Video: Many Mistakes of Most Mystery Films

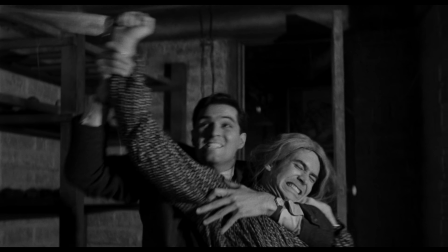(4:17)
With that being said, Alfred Hitchcock was a rare filmmaker from that era who was far more competent with how he confounded the audience with his stories.
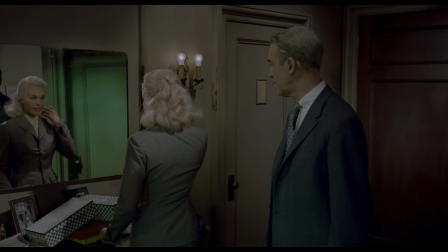(4:27)
Psycho can be mentioned in here, but Vertigo is a far better specimen with its multifaceted and layered
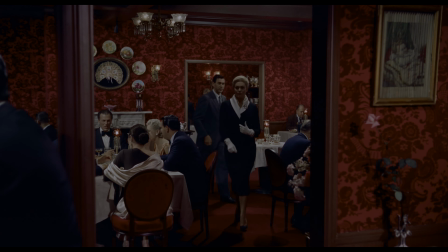(4:34)
storyline that can still be considered an exceptional mystery film even if it is compared to what gets released nowadays,
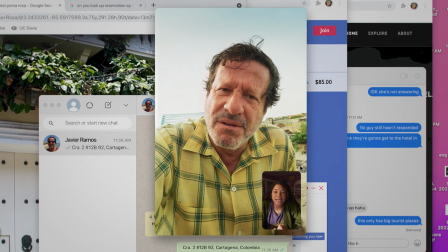(4:42)
which are laughably bad for current standards. However, that doesn't stop them from receiving commendable reviews and ratings.
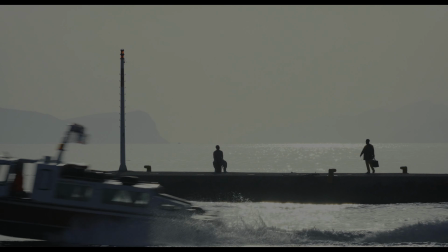(4:51)
Now, all of this might make it sound like the entire notion of plot twist is long dead, overused, or misused.
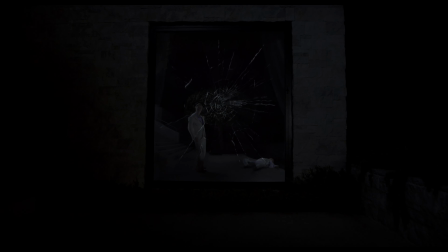(4:58)
But that isn't the case in here.
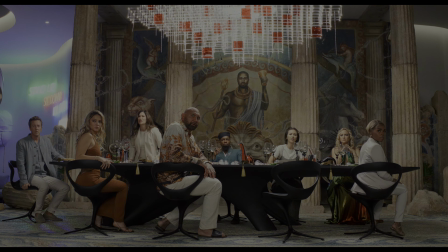(5:02)
Knives Out and its sequel can be an exemplar collection of films that manage to present the concept
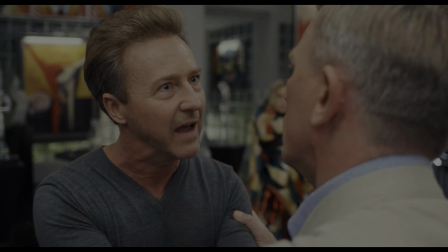(5:08)
without the clichés and continue to entertain or surprise me with what it has still left to offer.
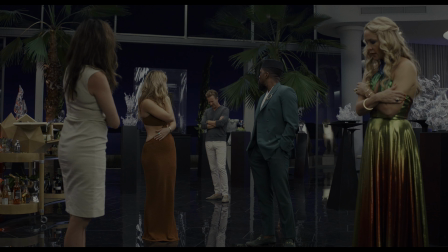(5:16)
However, at the end of the day, it is simply a revamped version of all those outdated detective mysteries with their inorganic and unrealistic
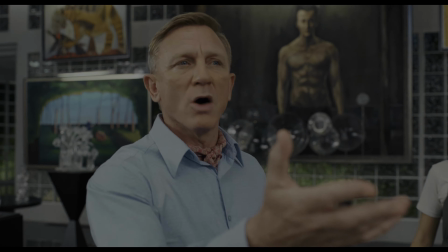(5:25)
revelations to make their ending more memorable,
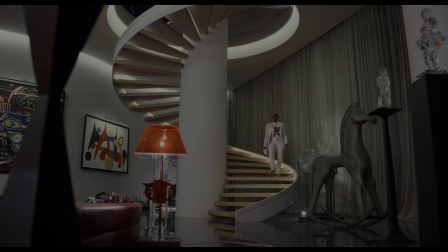(5:29)
when there is a far daring and satisfying technique to operate that cinematic accessory.
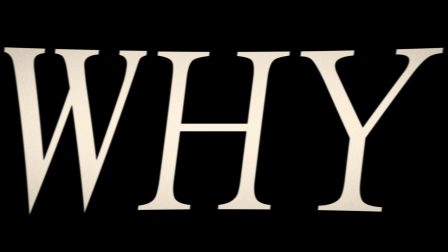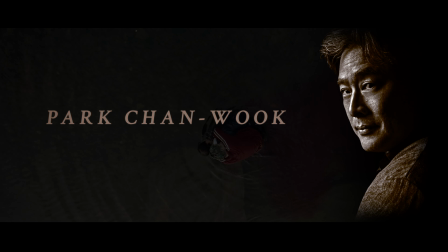(5:41)
Park Chan-wook is the ideal director for this section, concentrating on the question why,
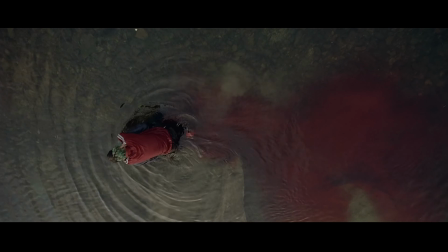(5:47)
as his work always fixates on the morality of the characters' deeds and what transpired in their life that led them to taking that decision.
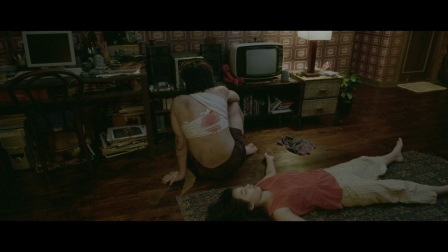(5:55)
We are always informed who is behind the turbulence which has been forced into the life of the protagonist and their loved ones.
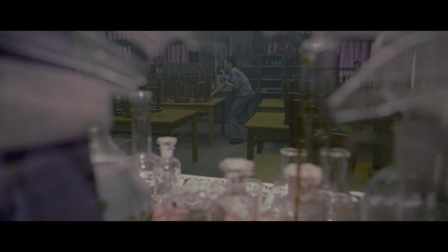(6:02)
But after it gradually discloses bits and pieces of information, we are made aware of their intention behind it.
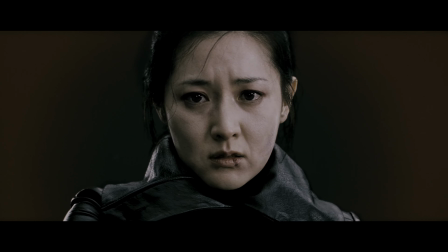(6:10)
And that is important, as it makes the viewer assess who is at right and who is at wrong, if any.
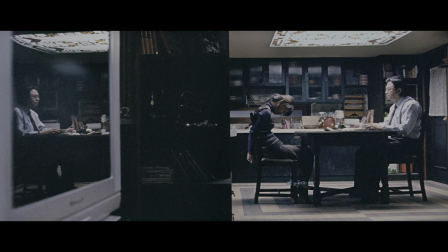(6:17)
Apart from few exceptions, most of the people in his universe are generally flawed, immoral, or depraved,
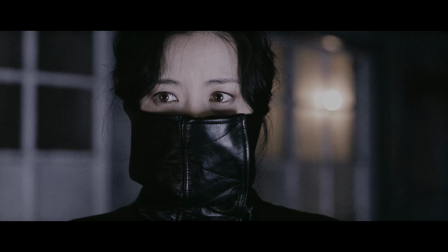(6:24)
to say the least, either served in that direction or possessing that mentality from the beginning.
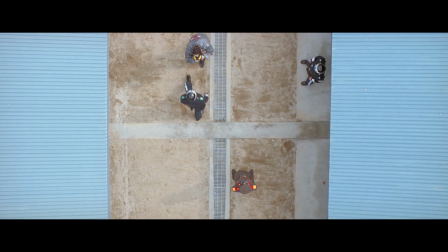(6:30)
And this can be seen in his debut feature-length film, Joint Security Area.
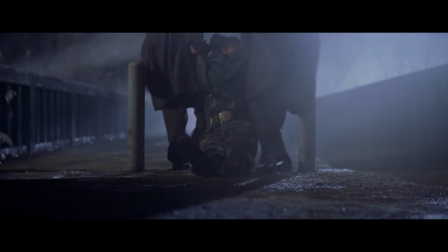(6:35)
We know what happened, how it was carried out, and who were behind it.
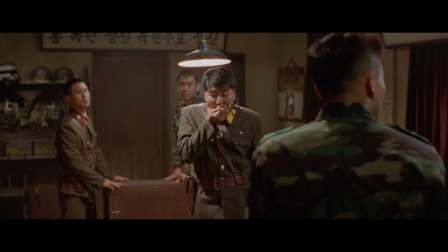(6:40)
At least their rendition of the mishap. It is by all means a wonderful piece of work from the director.
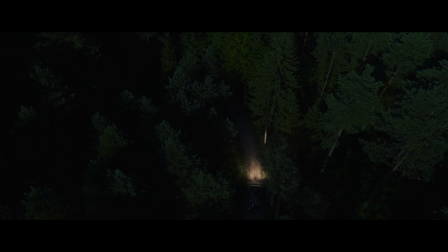(6:47)
However, he perfected this signature formula of his with The Handmaiden.
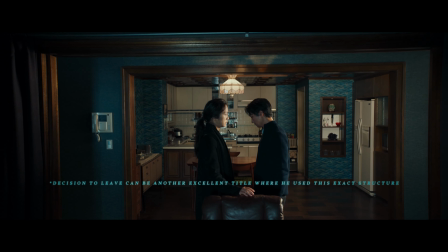(6:52)
There are numerous titles from his catalog which are noteworthy in their own way.
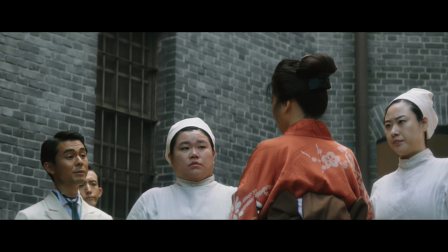(6:57)
But he flawlessly positioned the distraction right in the middle of the story, completely changing the route of the journey we were about to go in,
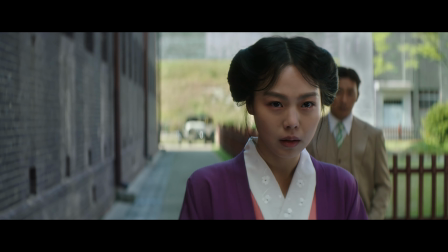(7:06)
creating the best and utterly unexpected plot reversal in the history of cinema,
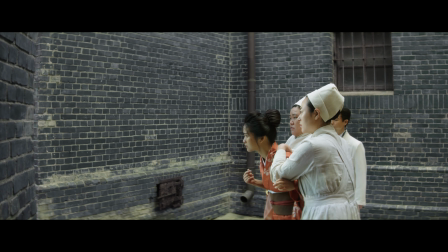(7:12)
with multiple tricks up its sleeve that doesn't loosen its grip with how uncertain it can get at any point.
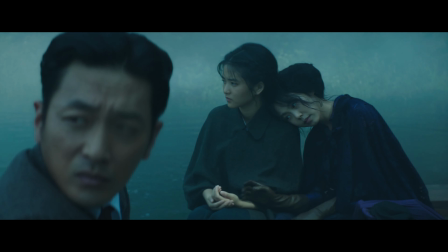(7:20)
Although it isn't a traditional mystery film, or can be categorized in the same group as the ones discussed before,
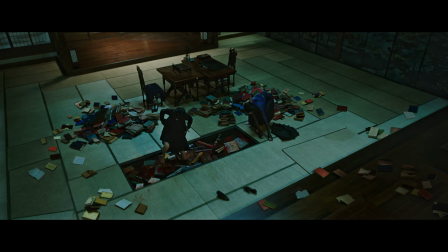(7:27)
it still ranks above almost every single title from that decade who
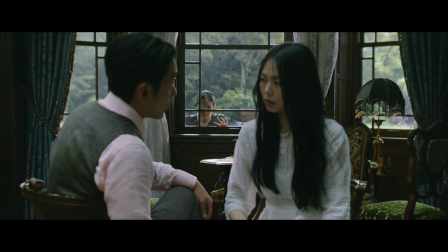(7:32)
were still following the established process and creating calculable stories.
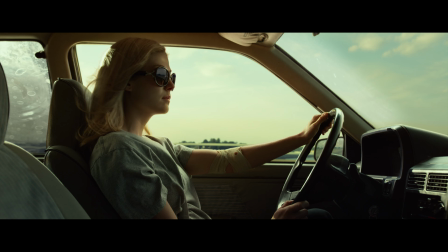(7:37)
There were few exceptions, like David Fincher's Gone Girl, which utilized this method of storytelling,
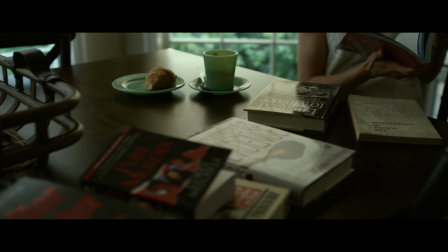(7:44)
albeit with a crucial dissimilarity in how effective the diversion is.
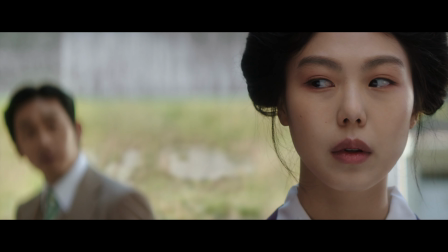(7:49)
In The Handmaiden, it was an unforeseen turn of events,
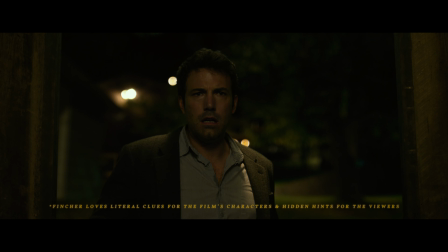(7:53)
whereas Gone Girl and Fincher's dependence on typical clues which appears throughout his filmography makes the discovery easily evident,
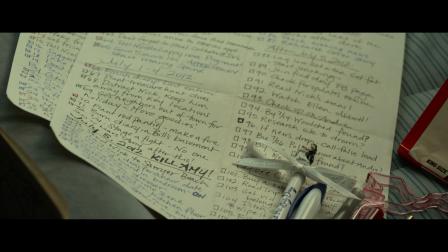(8:02)
as the format can be evaluated at first glance.
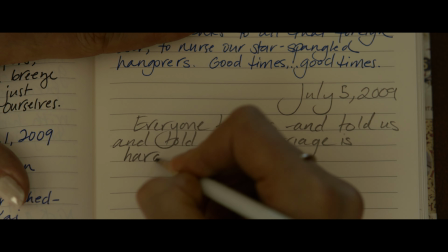(8:06)
In other words, the foreshadowing was crystal clear right from its conception,
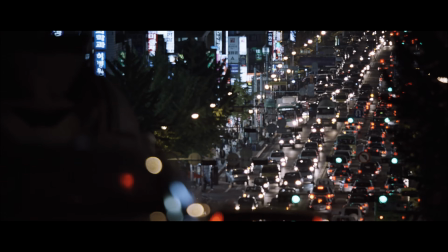(8:11)
while in The Handmaiden it only becomes apparent after a second viewing.